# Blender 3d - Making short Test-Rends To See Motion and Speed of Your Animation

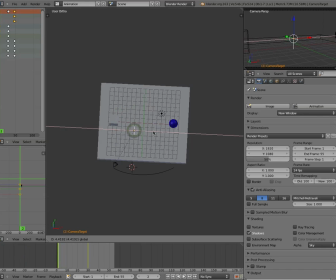[16:34]
So there's my keyframe, and I'm going to move my empty over just a little bit here so that the cube is visible, and reinsert my keyframe here for my empty, and allow the empty to move a little less. There we go. See, now that is going to be a lot less motion.
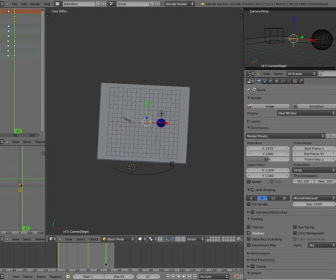[16:53]
So now I could re-render it and test it again, and you'll make other changes, and then you'll re-render and test it again. Do you get the idea? I mean, it's really just kind of an experimental process. You're just trying to test your motions, make sure that everything looks okay, and really be objective about it. Is this too fast? Is this too slow?
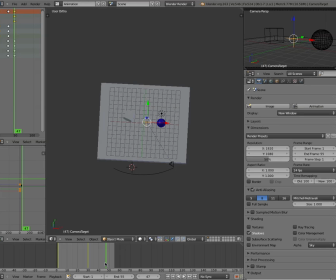[17:12]
And then, you know, as I showed you, the solution is not always to just move your keyframes, okay? Sometimes the solution is to change the distance that an object is moving or something like that.
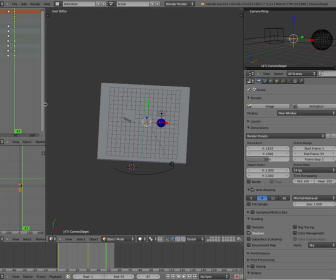[17:25]
However, let's say I wanted to slow something down, okay? We kind of went over this in the original, but all you need to do in order
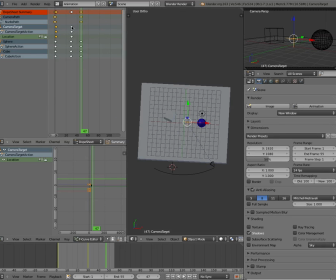[17:34]
to slow an object down here is to right-click on the keyframes. Let's say I wanted the second keyframe for my empty to be a little faster, okay?
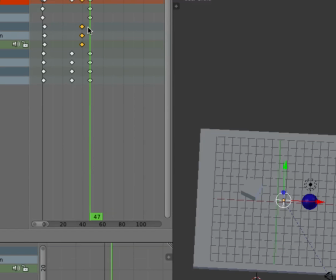[17:44]
I just right-click and start dragging, and then I left-click when I want it to lock it in, okay?
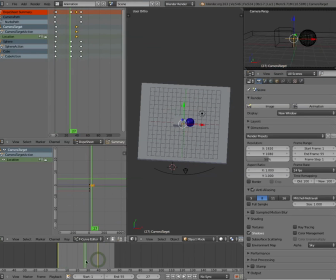[17:52]
And now the empty is still moving a little bit longer, and it's going to change that look. I might even see my camera's moving all the way to about 50, so I might want to line this camera target motion up with my camera keyframe,
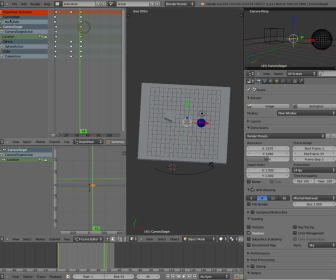[18:12]
which I can see along the path here. So now those two are lined up right here, and so now I can, or close enough, you know, and then I can test render again. So now let's turn on all of our textures and stuff. Oh, one of the other things is, we'll just do a frame really quickly.
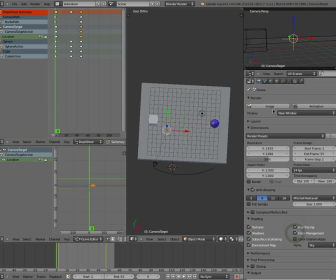[18:30]
I'm going to turn on all my options here. Watch how long it takes to just do one frame now. And this is at half resolution too.
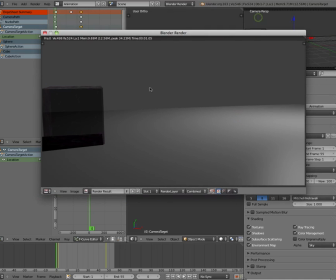[18:38]
Well, not too bad actually. You'll notice I've got some color in there and everything like that on my cube.
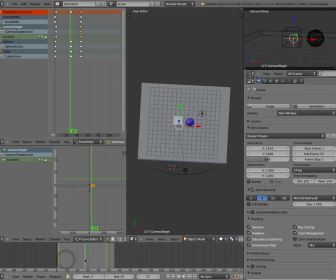[18:44]
Let's go forward a little bit and see what happens when the two are kind of close to each other.
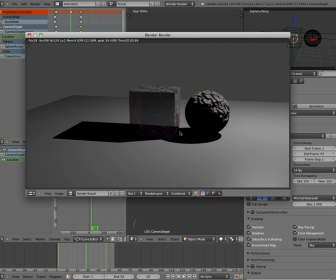[18:50]
So it's still pretty quick for each frame. Notice now it's casting shadows down on the object. But notice how harsh the shadows are underneath the sphere, okay, and everything. We might want to make those a little bit less harsh, okay? There's lots of ways to do that.
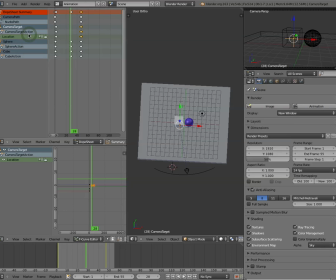[19:10]
You can add another light, all that sort of stuff.
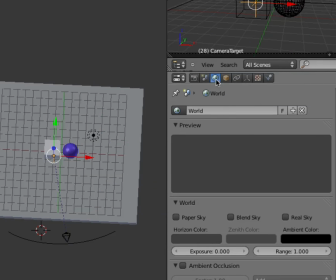[19:12]
But I find one of the easiest ways to do that is you click on your world button here, and you go down to environmental lighting.
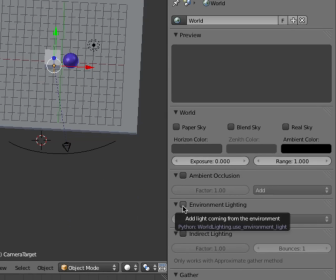[19:19]
And what this is basically a light that just kind of comes from everywhere. So it doesn't have any direction. It just comes from everywhere. It goes through objects. It doesn't cast any shadows or anything like that. And it's basically really used just to fill in.
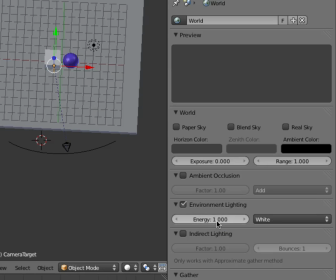[19:34]
Check that, and then take the power way down, because set it to 1 is way too much. I find like 0.2 or 0.250 is really good.
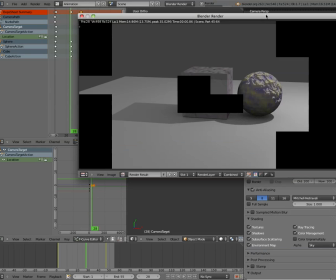[19:45]
And then I'm going to go back to my render, and let's just see what it looks like. 0.25 is probably even maybe a little bit too high,
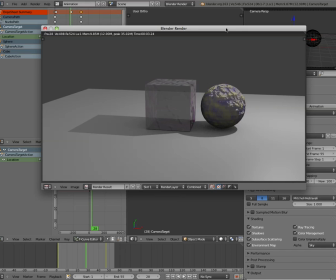[19:54]
but it's starting to look a little bit more natural, okay, because of the way things are working. It also would help, I think, if I had a texture on my table, okay? That's gonna help the sense of motion as well, because right now that is sliding on a plastic, gray plastic table.
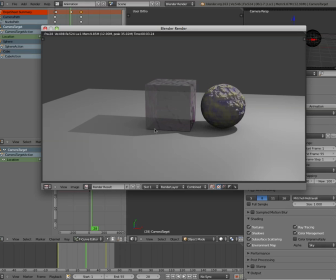[20:13]
So I might start to work on giving that a nice wood texture, something like that, which I'm not gonna demonstrate right now.
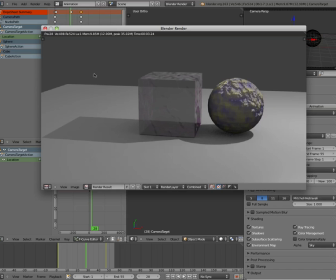[20:19]
But you can see that it's pretty cool. And there's, I've got a semi-see-through and also semi-reflective cube. I've got a sphere with a nice texture to it. And then by bumping up the environmental lighting, I don't lose all of my shadows.
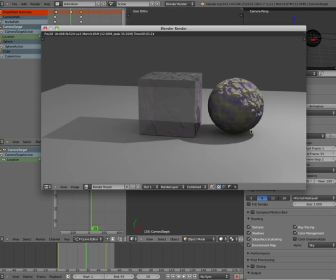[20:36]
And yet I want to be careful. I still have a nice pure black right here along the edge or close to a pure black. And that's really important.